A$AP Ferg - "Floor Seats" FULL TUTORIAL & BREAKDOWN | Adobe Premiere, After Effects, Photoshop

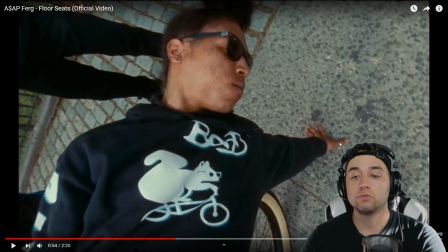Now, what sells this shot and what makes this a really great shot is the smooth camera movement going and changing from the perspective,
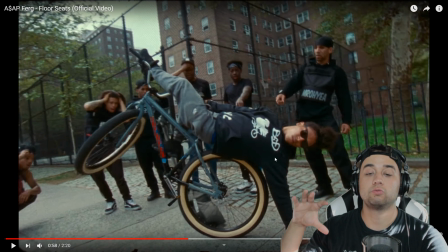showing that close-up of in his face, and then doing that little swivel pan out to show this entire shot as a whole.
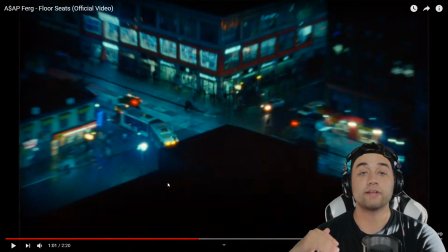Play this. Now that's a pretty cool and smooth effect transition there.
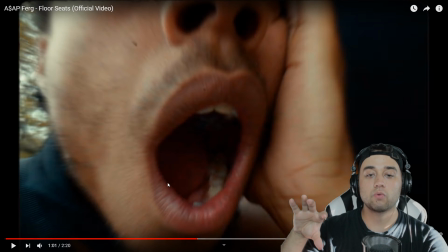Now let's break that down as well. This is pretty simple. So move frame by frame. I'm guessing once it gets to around here, it becomes an actual digital zoom instead of a camera zoom.
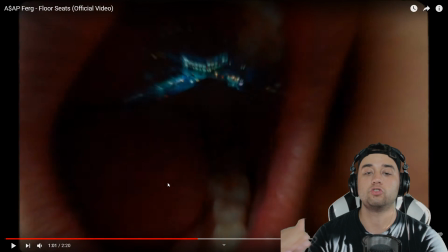So once you get to around here, it's probably using software to zoom in. Now you'll see that this is our next scene we're transitioning to.
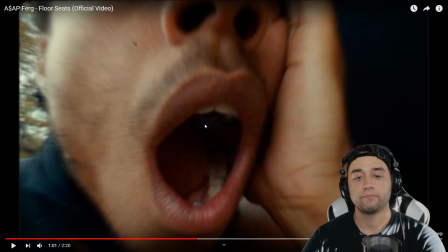This actually shows up around this frame here. So this is where it pops up, and they have this nice Gaussian blur. They're lowering the opacity to make it blend in with the dark part of the inside of his mouth.
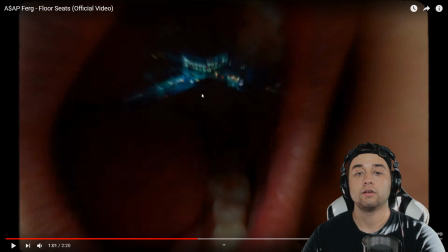As you move forward, this kind of lowers the blur, and then we use a zoom effect just to fully go through.
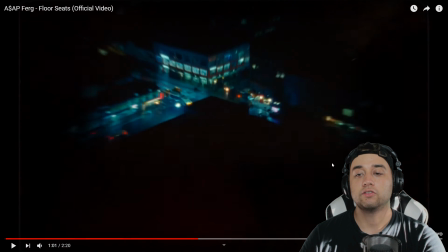Another big reason as to why this transition works so well is you'll see the outskirts of this clip in general are very dark,
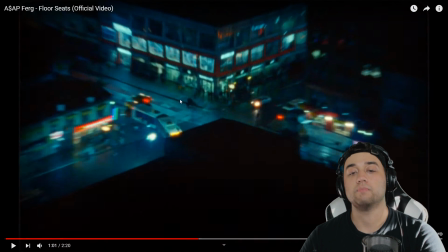so that actually matches with the dark part of the inside of his mouth. Now, all these outside scenes, you have some cool visual things going on.
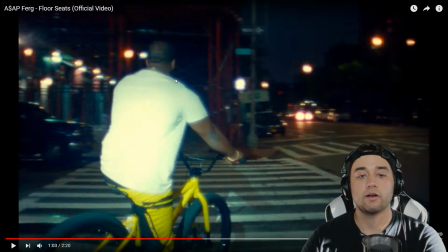In terms of actual effects, you have this little channel blur here. We'll show you that within Adobe Premiere and After Effects, where basically it just adds this kind of blue fringing around everything.
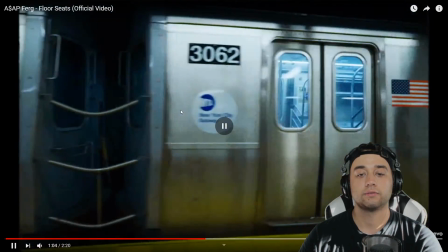You'll see it around his shirt here and around a lot of the lights. Now, this next sequence is probably my favorite from the entire music video.
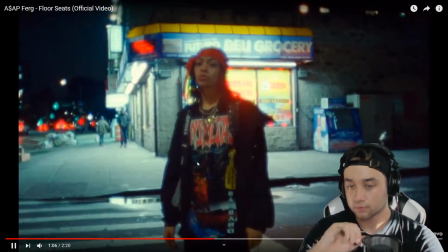Let's play this out and then break it down.
All aggressive on the wrist, waterfall, not the drip. Montage with a bitch, massage with a bitch.
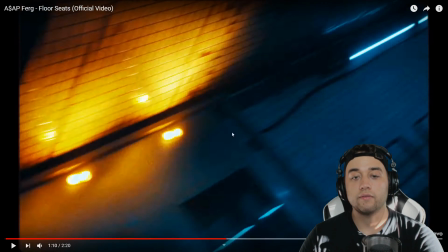So some really cool stuff going on there. And this effect in itself is from the ASAP Forever music video.
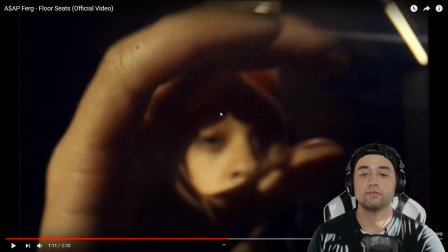It's pretty cool. The only difference being is that they're not doing a lot of tracking onto an object,
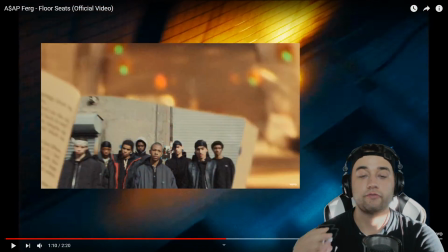but it still has that same principle of the effect from ASAP Forever, where you're going from one scene,
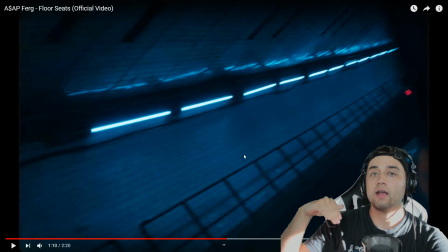zooming out to another scene, zooming out from another scene, and the previous scene is a part of the next scene. That may sound complicated, but like I said, we'll hop into post later, show you exactly what we're talking about.
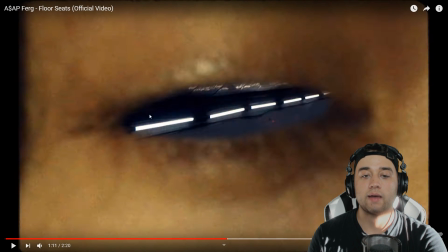But basically, we zoom out to the scene where they masked out her eye, move out more.
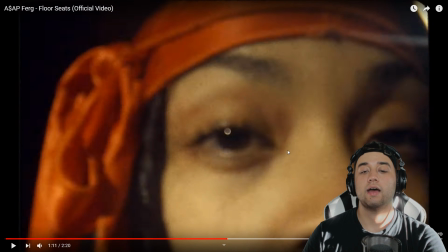Cool part about this clip here is that this actually isn't using any masking,
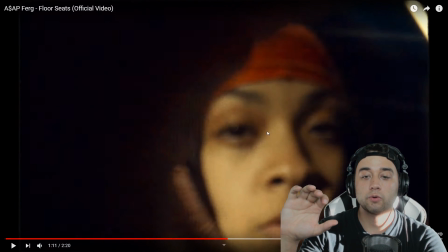but they created the same sort of like moving through an object by zooming through her hand like that.
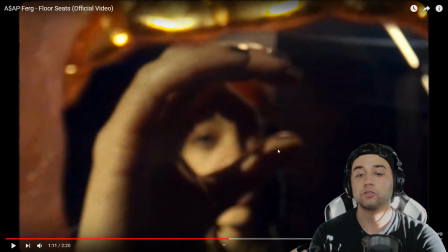So that was a cool creative idea, and that's why I think this is probably my favorite part.
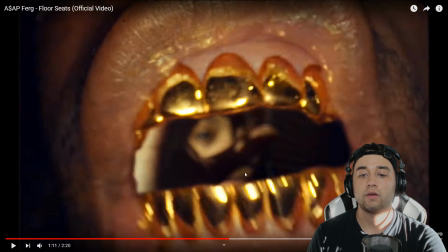And then of course what they do, another mask inside the actual mouth, closing it in with that super sick sound effect of that clamping down.
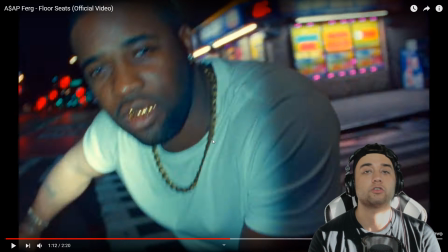So that was by far my favorite part. I thought that was pretty cool. We're going to show you that transition later, talk about where to get the sound effects, all of that good stuff.
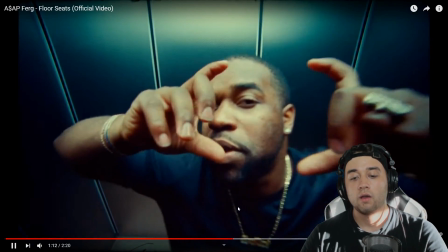Let's keep going through here because there's still more we should talk about. But essentially, we got the main gist of what's going on.
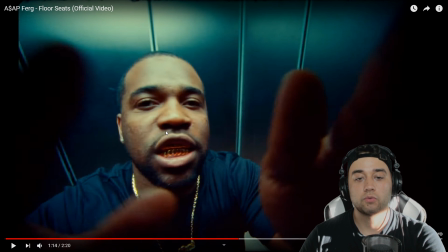Let's check this out here. Whenever he says, could it catch a glitch? We got some more sound effects as well as what they're doing, duplicating the footage.
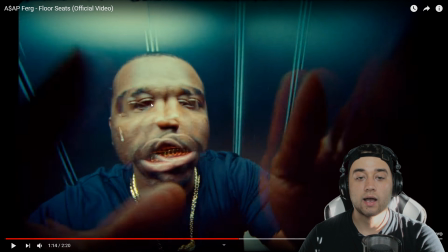They're changing the blending mode, which we will show you later. And then they're kind of just creating a little bit of craziness going on, bringing in some crossfade,
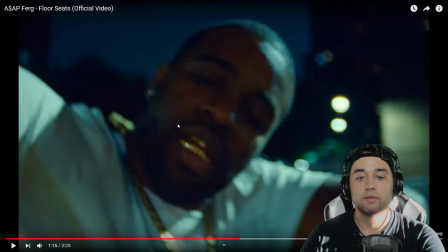some more different blending modes of different footage, and then blending it all together for this little sequence that we got going on here.
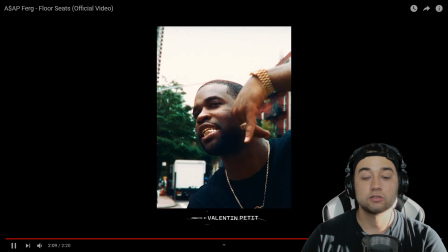They have this cool outro scene, which I really like a lot. And I mean, I could probably make a tutorial just on this part alone, but this is just using this little parallax effect.
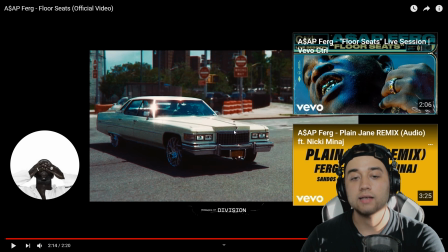And what they're doing is using masking to isolate one part of the scene, for example,
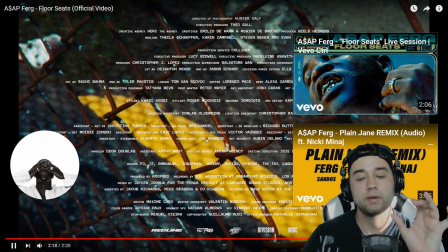the couch, and then they're making that grow a little bit by using keyframes to separate it from the background,
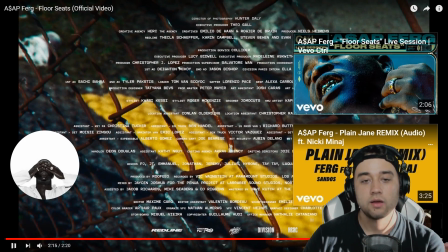which creates this kind of like weird perspective popping effect. So we'll show you that in this tutorial as well.
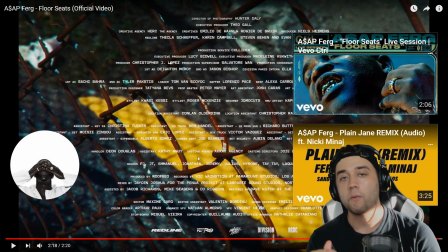It's going to be a long one, but it's going to be a fun and cool one. Hope you guys learn a lot from this. Let's go ahead and get right into it.
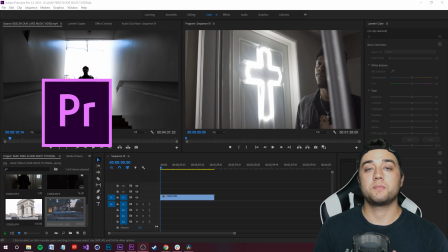Okay guys, here we are within Adobe Premiere. We're going to be using Adobe Premiere, Adobe After Effects, and Adobe Photoshop for all of this. Essentially, you can do all of it within one software, but I feel like it's good to know this wide range of different softwares. Each software has its strengths. If you guys have the Adobe CC subscription, you should have Photoshop, Premiere, and After Effects.
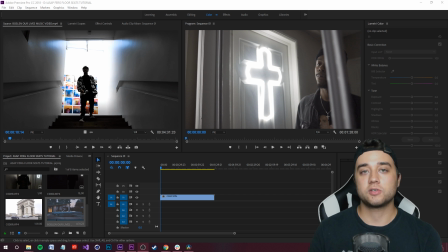So we're going to be using After Effects for the things like tracking, Adobe Premiere for some of the easier effects or some of the sequencing and fast frame things. And we're going to use Photoshop for a lot of the picture editing work, as well as this first effect, which we're going to show you. So we're going to start backwards from the music video, from what we just broke down and showed you. So the last thing that we broke down was this parallax effect.
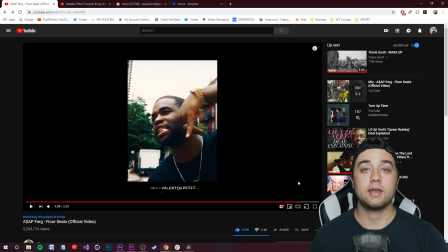That's going to be the first thing that we show you within this tutorial. So we're going to show you how to do this.
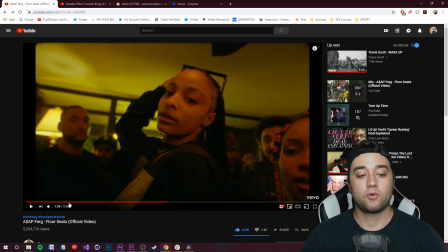And the only other time we're going to be using Photoshop is for when we're adding these paper overlays onto the pictures.